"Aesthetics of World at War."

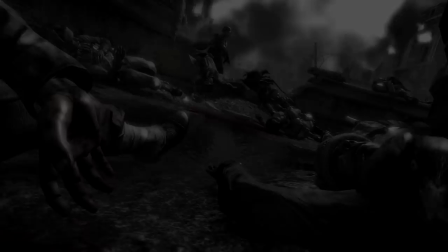There's less movement compared to Modern Warfare, but intros themselves are more seamlessly integrated into the immediate story.
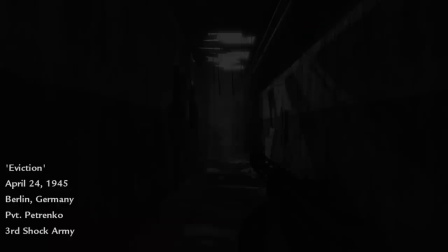Action is slower and it brings tension and suspense rather than thrill and excitement.
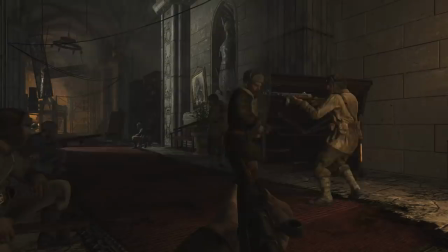Introductions are really important in a sense that they reveal so much of the level's aesthetic in a single fade in.
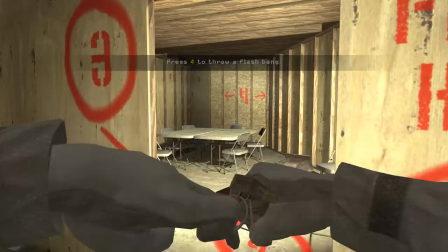So many games have tutorials as an introduction to their mechanics and worlds. The list is perhaps unnecessarily long.
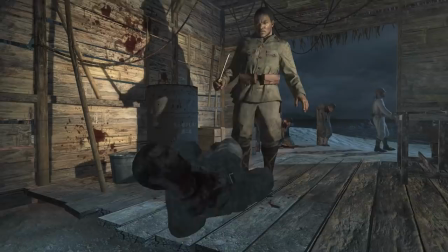World at War's idea of an introduction is almost having your throat slit in the first minute of the game.
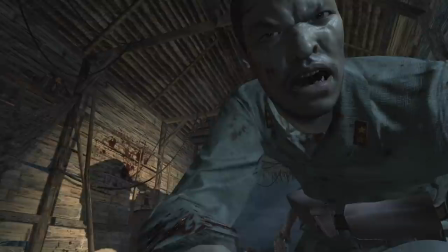This is the only tutorial you get. What an appropriate training for the pacific theater. It's not just that we've all played so many shooters and that their controls are already intuitive to a degree, on top of not being too complex in the first place.
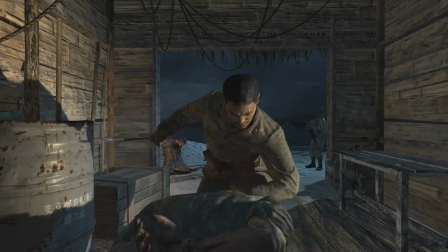And it's not even how boldly it disregards the idea of a tutorial, it's what it offers instead.
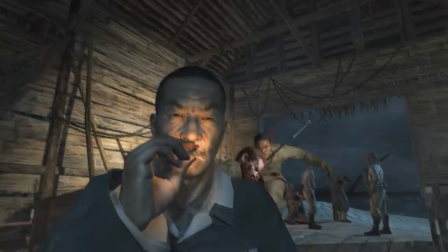This captured state is your first interactive moment. The turn of the head is the complete extent of your control.
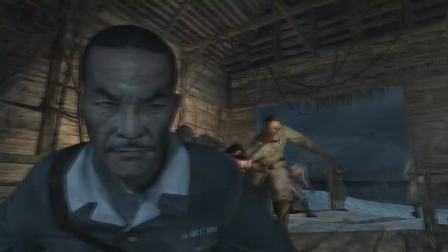The framing and the rhythm of the scene are masterful. The laconic Japanese officer has the whole thing under control, doesn't mind turning his back to you.
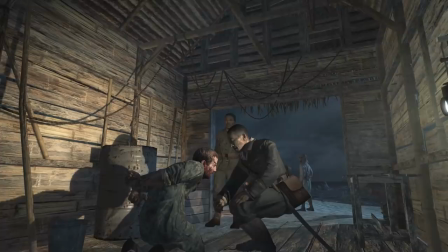Pyle is being tortured in front of you and Cook is being slapped outside a hut. They have a small setup and are comfortable in their violence.
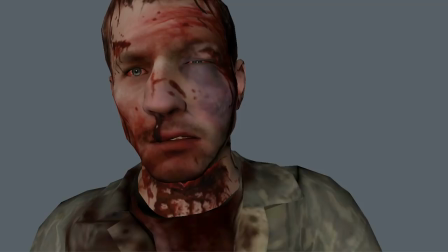The way Pyle's face looks and how tightly his hands are bound behind his back is a detail that immerses you into helplessness of the situation.
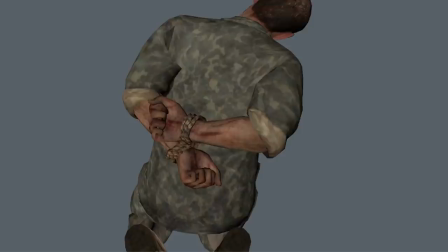His whole lower face is covered in blood. He clenches his fist while the officer puts out a cigarette in his eye.
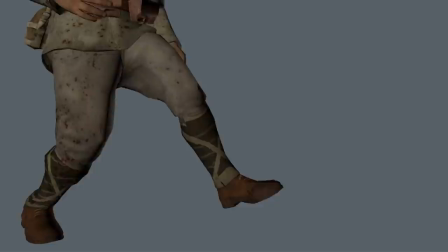Both the officer and the soldier have very measured and restrained movement compared to a similar scene later in the game, where German soldiers are much more expressive in their violence.
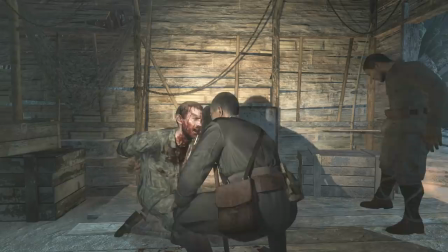This gives an uncanny rhythm to this torture. Officer lifts Pyle's head with the side of his index finger while holding the cigarette with it.
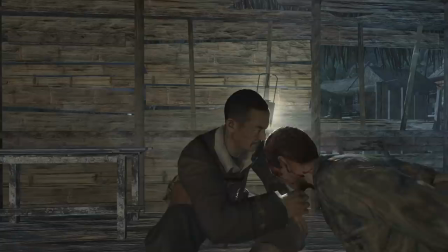He doesn't care to take the cigarette in the other hand, or hold it in the corner of his mouth.
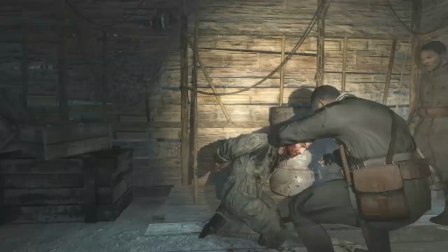But Pyle has made his peace and he is ready to die, so an act of defiance is the only possible expression.
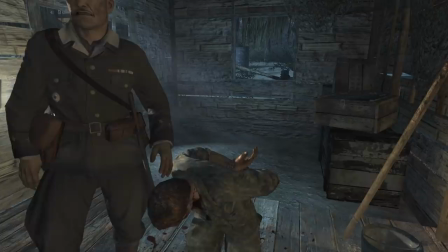Officer takes a deep puff, pauses for a second staring into Pyle's eyes, all the while holding him by his hair, and then extinguishes the cigarette in his eye.
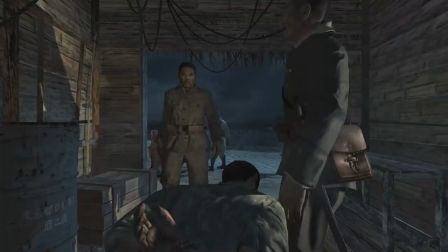These actions are partially obscured but are ominously mirrored in the play of shadows on the wall.
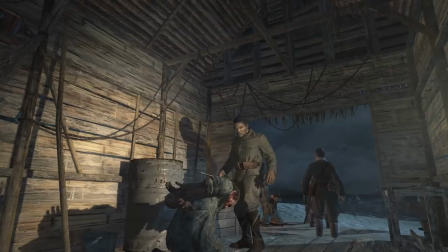A dismissive jerk of the arm is the final judgment. An obedient bow, a crouch, an expression of satisfaction in the moment of taking a life.
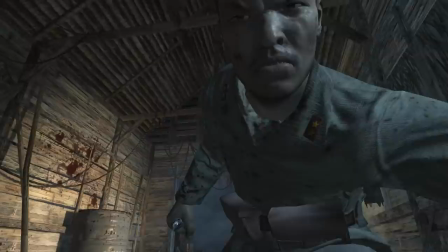A dismissive push with a boot. A cut actually appears across Pyle's throat and is the culmination of this intense experience.
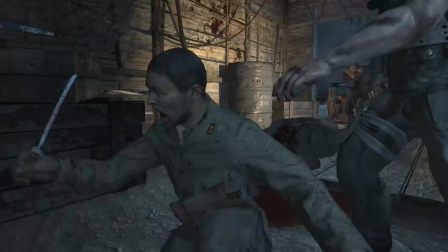The whole scene rests on a very specifically crafted pathos of violence.
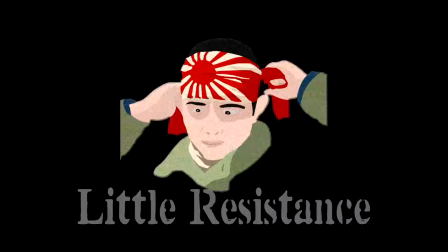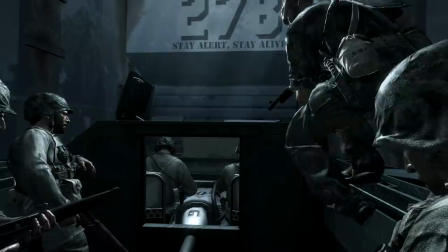Out of all the depictions of an amphibious assault, this is the only one that shows the beginning of the action, and this sets it apart on multiple levels.
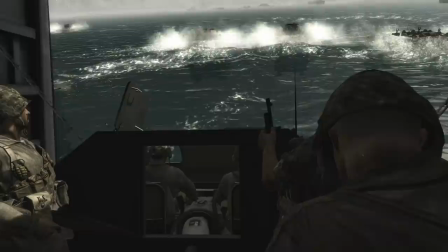Shadows absorb their facial features and folds of their uniforms. An immense entity of the blinding light seeps into the bowels of the ship.
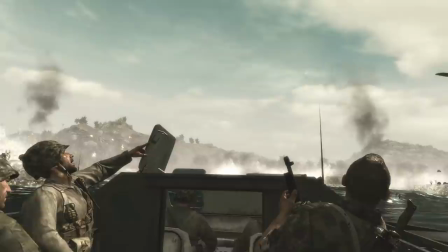You cross the line between the world of shadow and light, and in this game daylight only reveals more darkness.
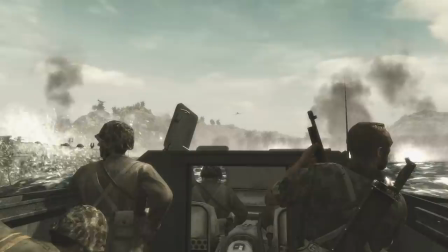Night at least obscures it. First few seconds are promising. Attack planes fly above your head and navy barrages dig over the beach.
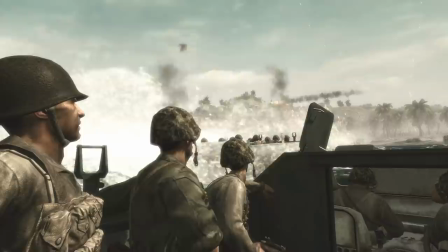But the presence of an opposing will on the island is soon manifested. As landing crafts become coffins, you can't do much except observe.
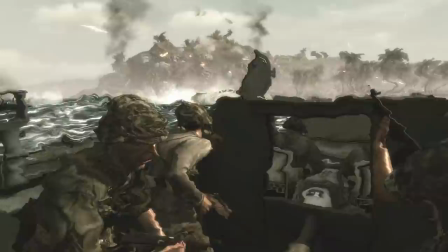A falling airplane slices through the air right in front of you. You're seeing consequences of someone on the island stepping on an AA gun paddle or pulling a cannon string.
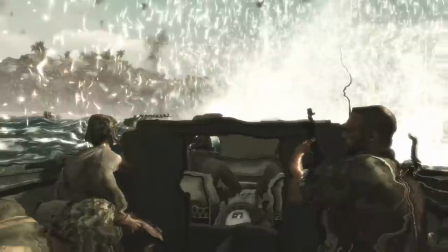It's as simple and as bizarre as that. What a theater of violence and destruction you're thrown in.
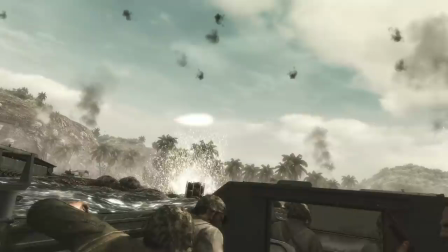Out of the metallic safety of the ship's womb, you're cast into the world that holds so many possible variations of death.
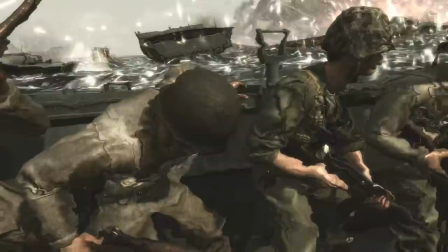The whole sequence is particularly rhythmic and tension just keeps on rising as you get stuck on the coral
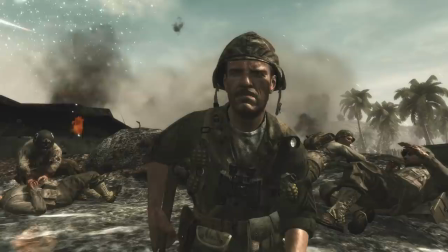as Private loses a piece of his skull until it's ultimately resolved with a detonation knocking you out into the ocean.
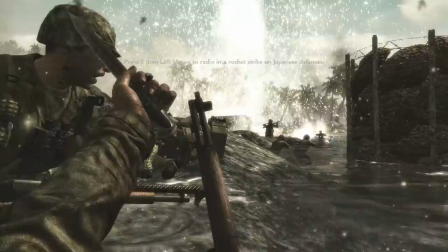By the time you mount your bayonet and start moving towards the beach, the anticipation is at its peak,
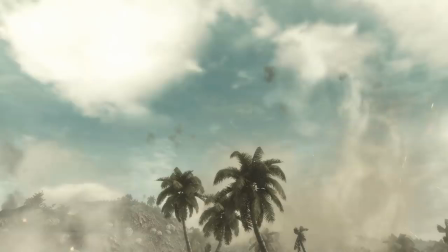but instead of a fight you're faced with a field full of ugly consequences of your radio call,
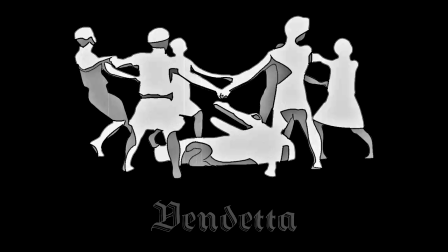all under a tender blue sky that would make a nice desktop wallpaper.
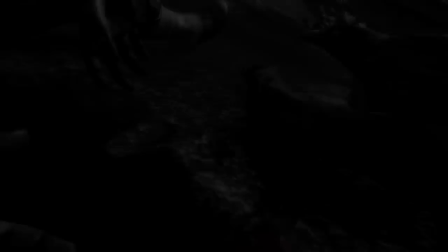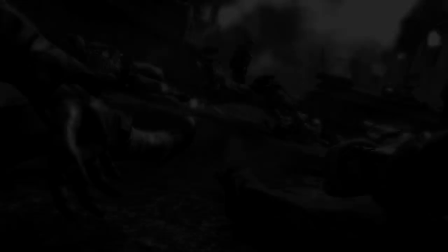As the very earth trembles from the bomber planes above, the game introduces a massacre framed by a dead face and an open palm.
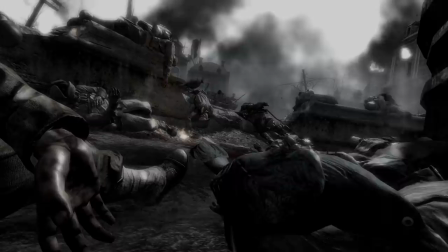You and Reznov are camouflaged by death itself, in a fountain-turned-mass grave.